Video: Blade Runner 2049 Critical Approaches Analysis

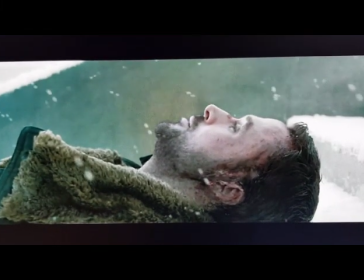[19:01] Can't help your future, but I can give you good memories to think back on and smile.
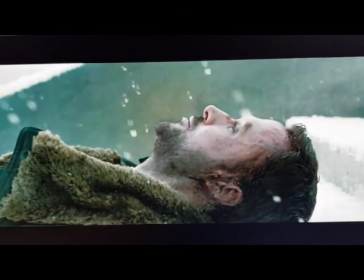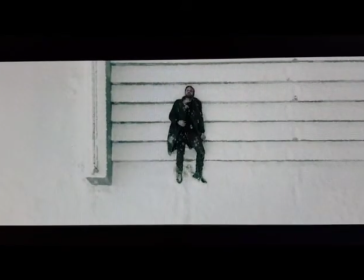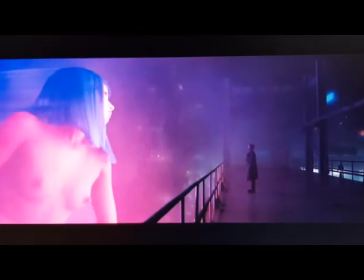[19:24]
When Kay realises that Joy was definitely a product, that's when he decides he's going to go and save Deckard,
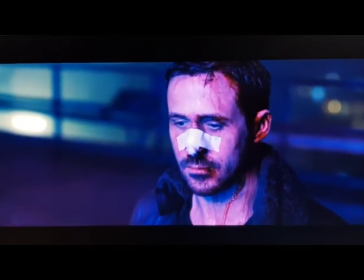[19:33]
because he's had a resolution of how to deal with the Deckard situation.
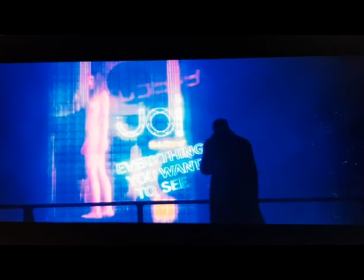[19:40]
The replicants earlier told him to go kill him, and I think that's very similar to how he was commanded from the start of the film.
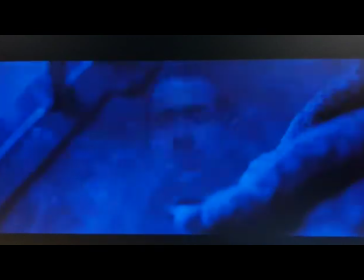[19:48]
But then he decides, and you can see it in his face in the scene where he looks down at his gun that he's going to make his own decision in that scene,
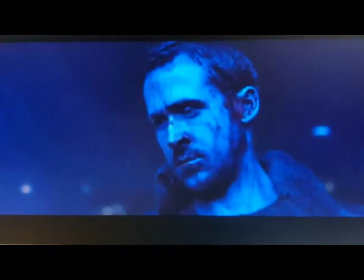[19:57]
and that's what makes him more human than probably human,
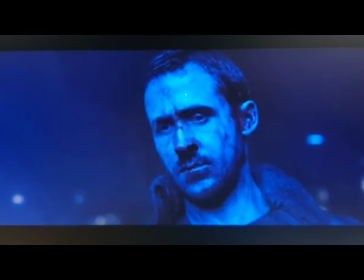[20:01]
because he goes out and saves Deckard and lets him see his daughter for his life.
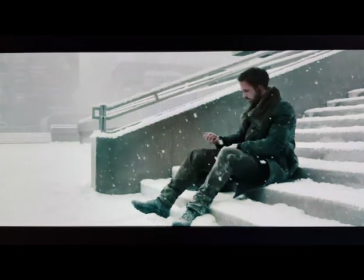[20:08]
In the ending scene where Deckard, Officer K is dying,
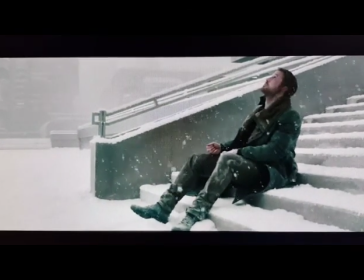[20:15]
it's equally beautiful and sad.
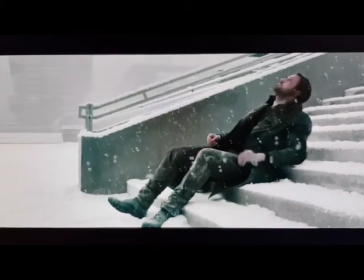[20:18]
The snow is very similar to the rain in the first film.
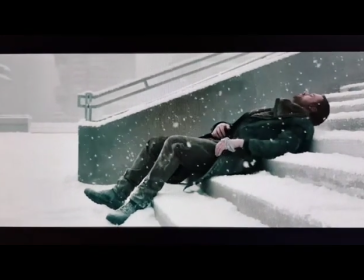[20:24]
The death's also very similar to the first films,
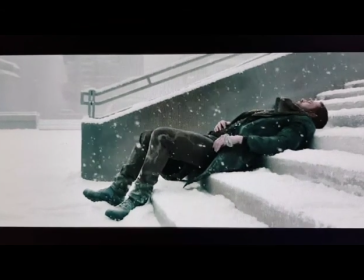[20:27]
but there's obviously differences with the cinematography and the way it's the same music's played to again pay homage to the original.
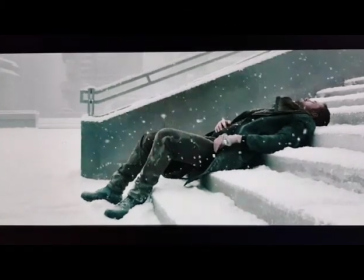[20:34]
It's like a revamped version though, which actually I prefer to the original. I think it sounds cleaner.
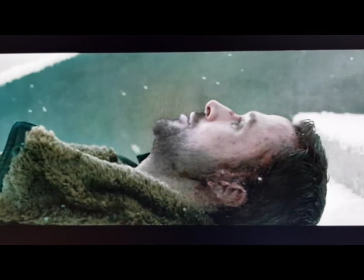[20:43]
And Kay's looking up. First of all, he feels the snow in his hand, to sort of suggest you can actually feel it, like he is human. And then he sits down, lays back to pass, whilst looking up at the sky.
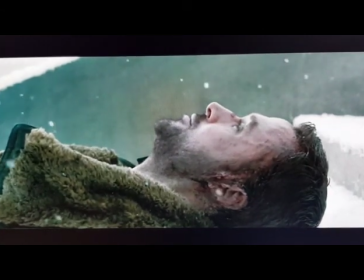[20:58]
And I think in the scene you can sort of see it in his eyes that he's just looking back on his memories and everything's done.
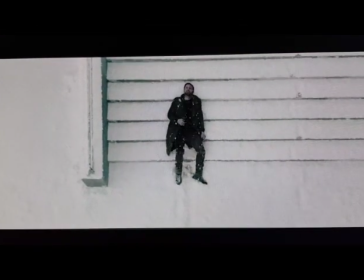[21:06]
And you can sort of see that he's content with it now. He's saved Deckard's daughter and Deckard.